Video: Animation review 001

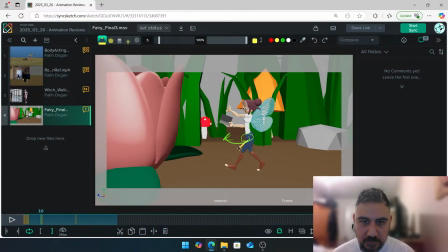[62:02]
If you rotate the hips, naturally the foot is going to be like this, because you've got more room to, avoid the foot being super straight. But you have it over here when you have the right leg going forward. Look, you have the hips rotating this way, great.
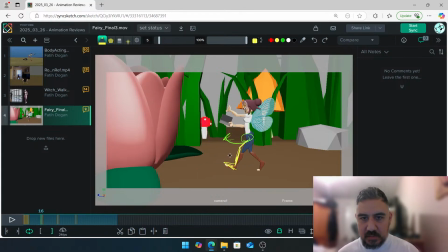[62:18]
But on the other side, there, it kind of slows down and stops here. Cool.
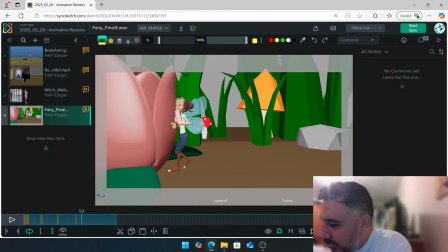[62:29]
Do we have Peyton in the chat? No, is she not around? Let's see. Nope. Well, I'll still give her a review. She'll get to see this. Okay, so when you do get hit, when you're walking,
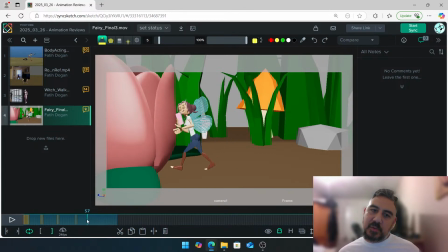[62:50]
bang, I think it'll be nice to get some sort of a, because you gradually go into the, you're walking, walking, walking, bang. It'll be nice to continue this face expression, keep going, keep going, keep going, squash.
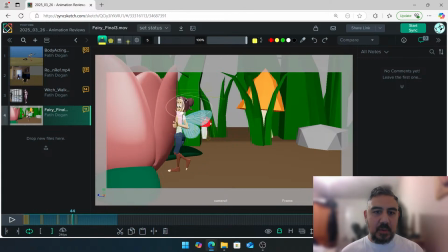[63:08]
And then afterwards, I wouldn't like move the head away so quickly. I would keep the head around there and then pop it back over a couple frames, so you get to stay in this like moment where you smack into the flower for a little bit longer,
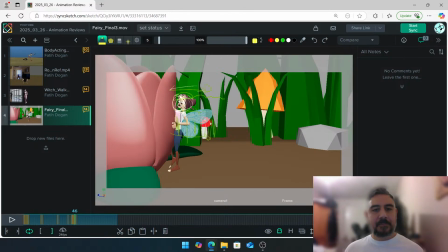[63:23]
so it's more of a boing, so we get a moment to like really push that out. So yeah, keep an eye on this leg over here.
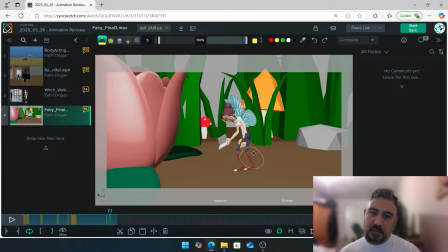[63:38]
We all of a sudden go into a lock pose, so you're there, over there. That tells me the spacing and the rotation over there is a little bit too big. All of a sudden over one frame, pop.
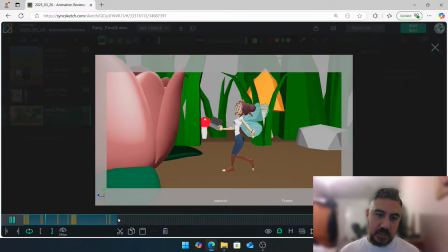[63:53]
Cool, let's take a look at this area.
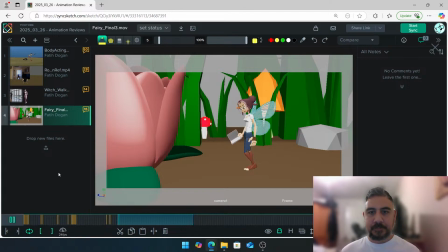I think that the part where you control, like regain and balance yourself there, that whole looking up, it feels very even, like looking up, down, up.
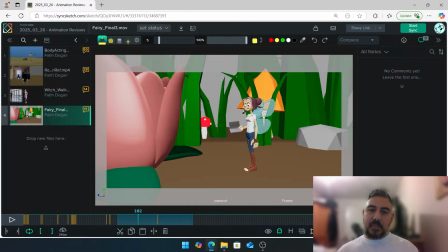[64:11]
I think what we can do is, if it's because you're trying to look at the book, I think you can do that mainly with the head. So like a sharper movement to the book, looking down towards the book, stay there for a bit, and a sharper movement looking up.
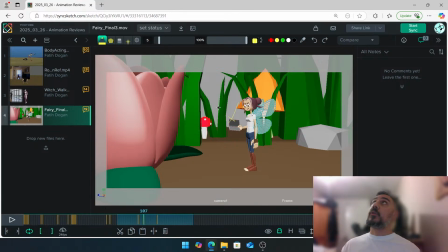[64:26]
At the moment it's a bit more of a look up, look down, look up. So you want that to be a bit more intentional, so I would just straight sharp, look at the book, stay there, and then look back up. Just spend less time looking up and down, and make that a bit more sharper.
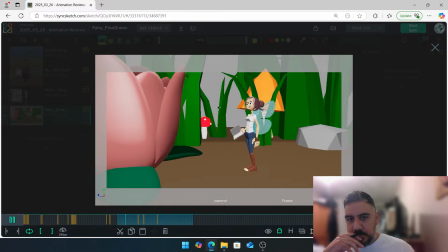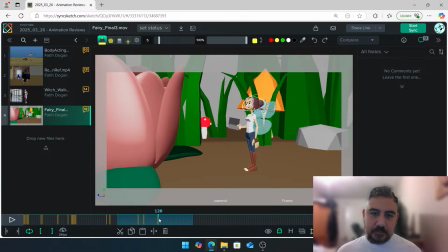Yeah, I think if you look at that screen left hand, or sorry, screen right hand, it's difficult to keep the hand alive with IK, I know,
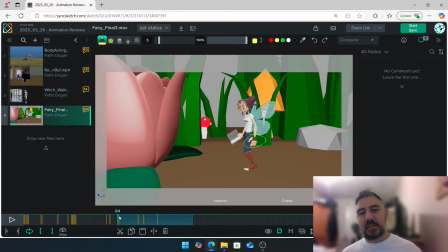[65:06]
but when she leans back there, I would expect the hand to still continue going screen right. Not a lot, just a little bit. Continue going screen right and slow down and then start to come back again around here and stop. At the moment I think it stops a little bit too early,
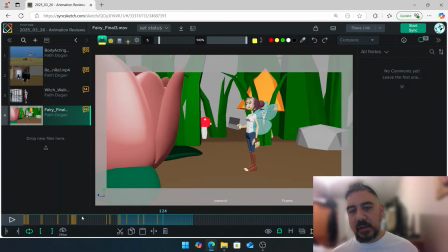[65:22]
which makes it feel a little bit disconnected, and I think we could just like do some overshooting and overlapping on that hand to help that. But I think that little motion you're doing where she's angry feels good.
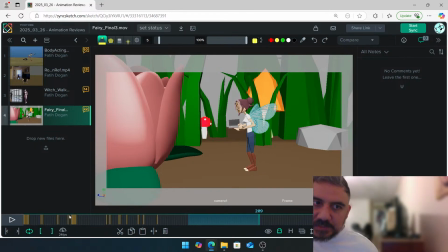[65:34]
There's little areas to fix there, but I think for the most part I think it's looking good.
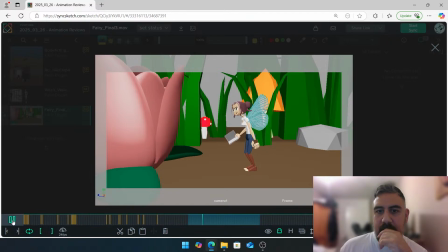[65:42]
Let's see.
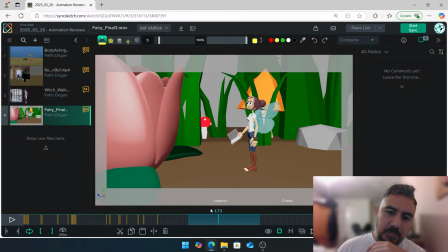[65:48]
When she goes up, it would be nice to add like a little blink, because I think throughout the whole shot, that's what one blink she has, and then she has open eyes for a long time, except here. So I think there's room to, when she does this, blink, and then she goes back up. So around here maybe.
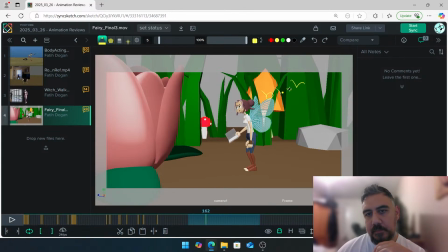[66:09]
Oh my god.